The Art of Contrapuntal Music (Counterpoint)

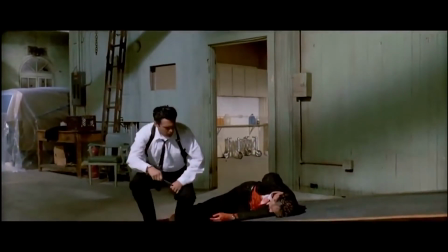reached up to number 5. As K. Billy Super Sounds of the 70s continue.
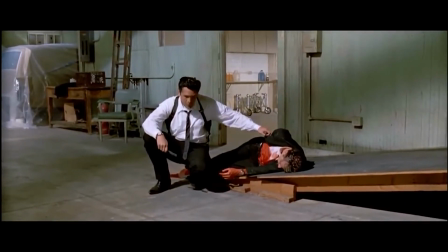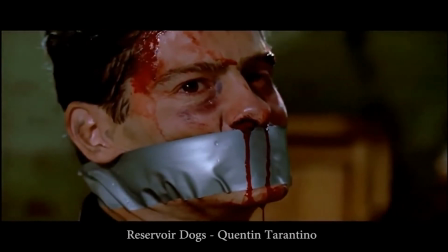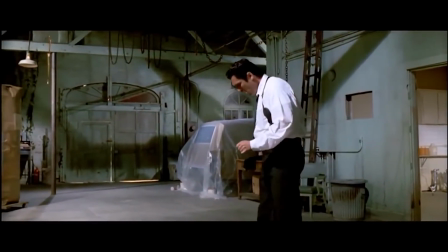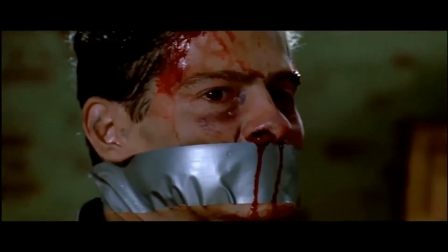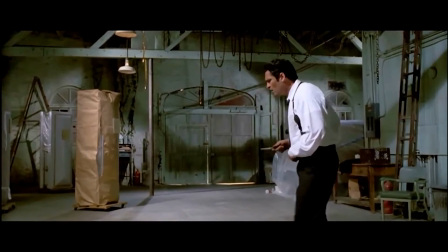Ever since the moving picture was first invented, music has been a huge part to its success. Even some of the first films ever made were accompanied by an orchestra or some form of musical expression.
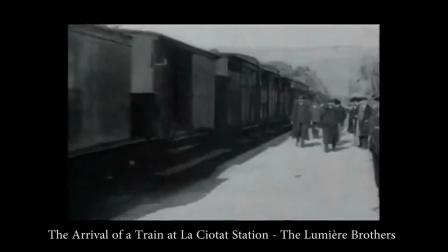There's no question about it that if music wasn't there to complement our visuals, film, as we know it, would not be the same.
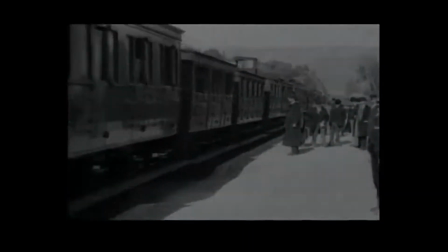Today, I want to explore the uses of music in film, namely one technique commonly known as contrapuntal sound or counterpoint.
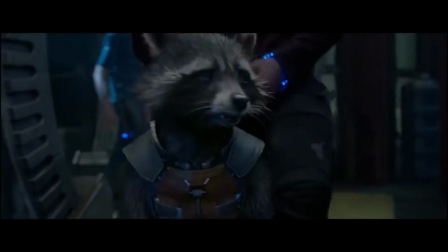Contrapuntal sound is essentially a juxtaposition between what we see on screen and what we hear through score.
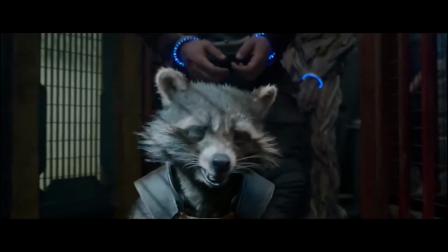It is essentially the art of utilizing music that traditionally would not be expected to be played within the scene it is used.
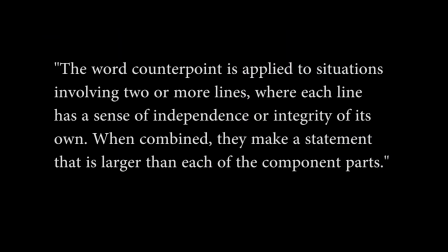Composer George Burt writes, "The word counterpoint is applied to situations involving two or more lines, where each line has a sense of independence or integrity of its own. When combined, they make a statement that is larger than each of the component parts."
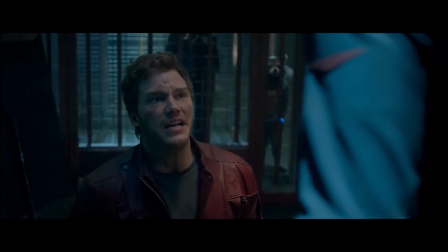Look, not a feeling! Blue Swede, 1973, that song belongs to me!
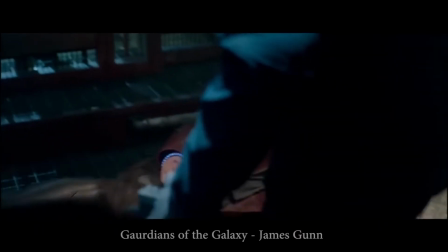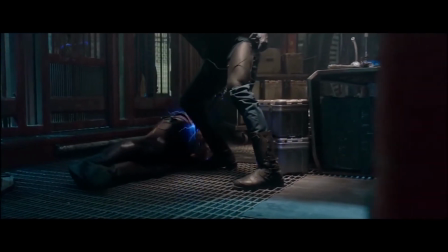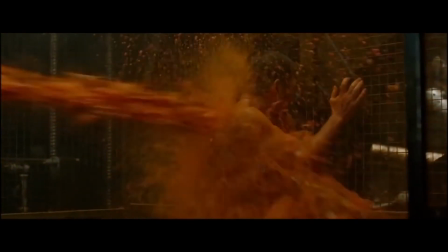So, the first question that needs to be asked is, why do artists utilize contrapuntal music in their films?
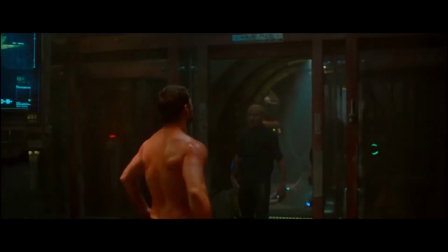Well, the simplest answer is to say that they use it to elicit an emotional response from the viewer. And I'll do my best to try and explain what that means.
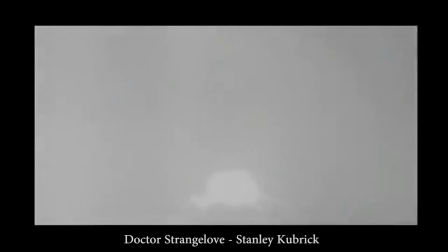But I know we'll meet again some sunny day.
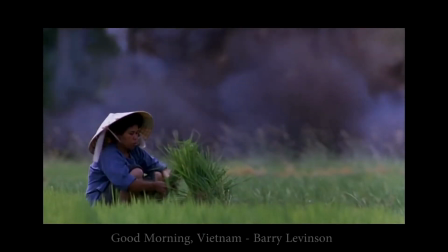And clouds of white, the bright blessed day.
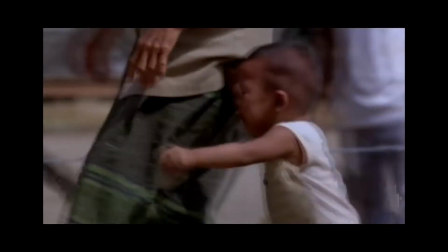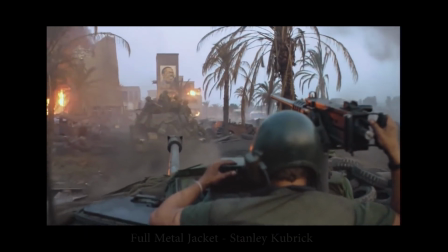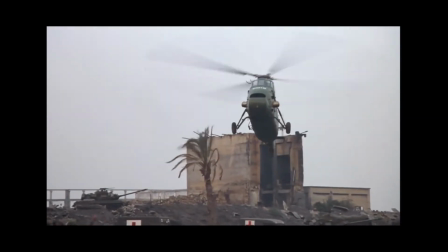These are some examples of counterpoint music at its best. In these scenes, we see images of war and devastation, things that normally put us at unease. However, accompanying these images with a lighthearted soundtrack provides an almost enhanced emotional feel.
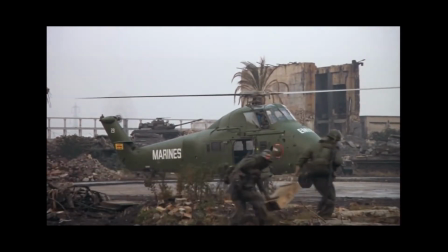It elicits an empathetic reaction to the visuals, as the viewer subconsciously wonders how something so beautiful can be so sad.
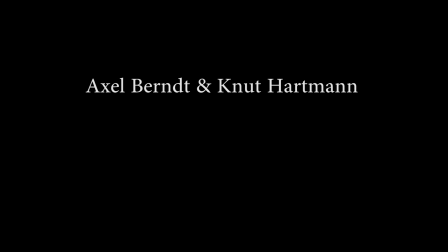Two German men named Axel Berndt and Knut Hartmann, I probably got that wrong, wrote about contrapuntal sound stating,
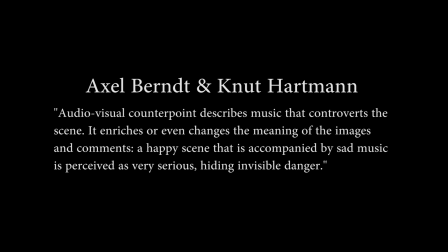"Audiovisual counterpoint describes music that controverts the scene. It enriches or even changes the meaning of the images and comments. A happy scene that is accompanied by sad music is perceived as very serious, hiding invisible danger."
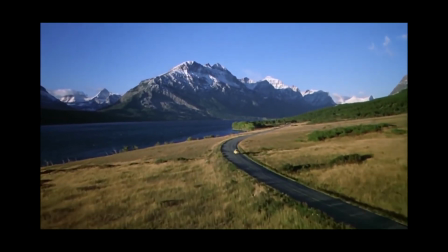This effect could be properly recognized in this clip from the intro scene to Stanley Kubrick's The Shining.
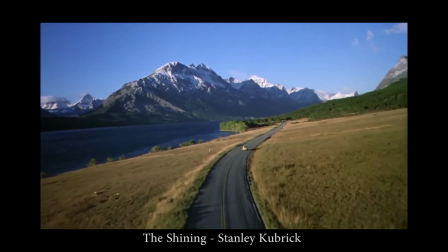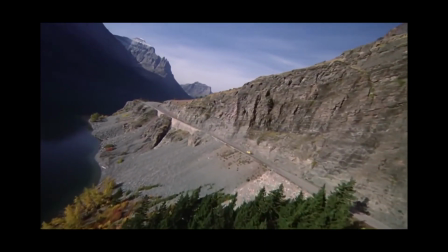In this clip, we are viewing relatively mundane landscape shots cut to incredibly dire and dramatic music.
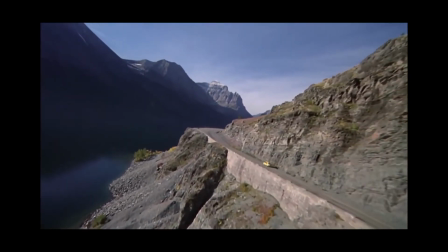This scene accurately sets the tone for the entire film, which is not something the film's creator would have been able to do without the music.
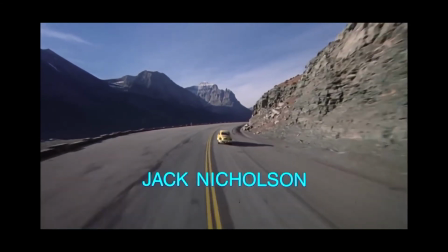Moving away from this, we can view the uses that counterpoint music has on character development.
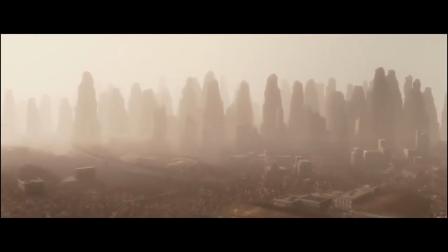Girls in white in a perfume night, where the lights are bright as the stars. Put on your Sunday clothes, we're gonna ride through town
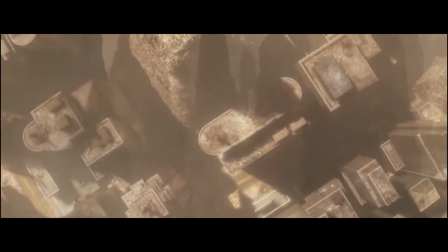in one of those new horse-drawn open cars.
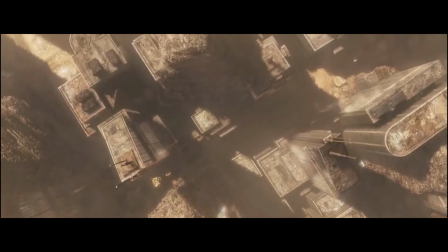Michael Isaacson, a musical composer, wrote quite a lot about his beliefs on contrapuntal sound.
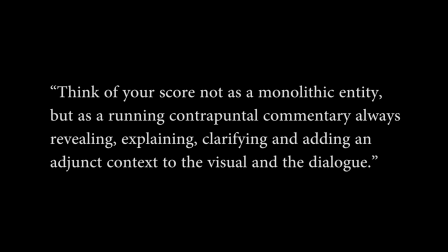He says, "Think of your score not as a monolithic entity, but as a running contrapuntal commentary, always revealing, explaining, clarifying, and adding an adjunct context to the visual and the dialogue."
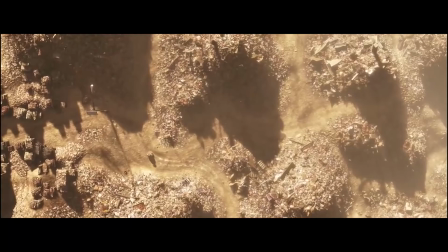This is to say that music should always be working to reveal information about the story, which is why this specific example of WALL-E is so poignant.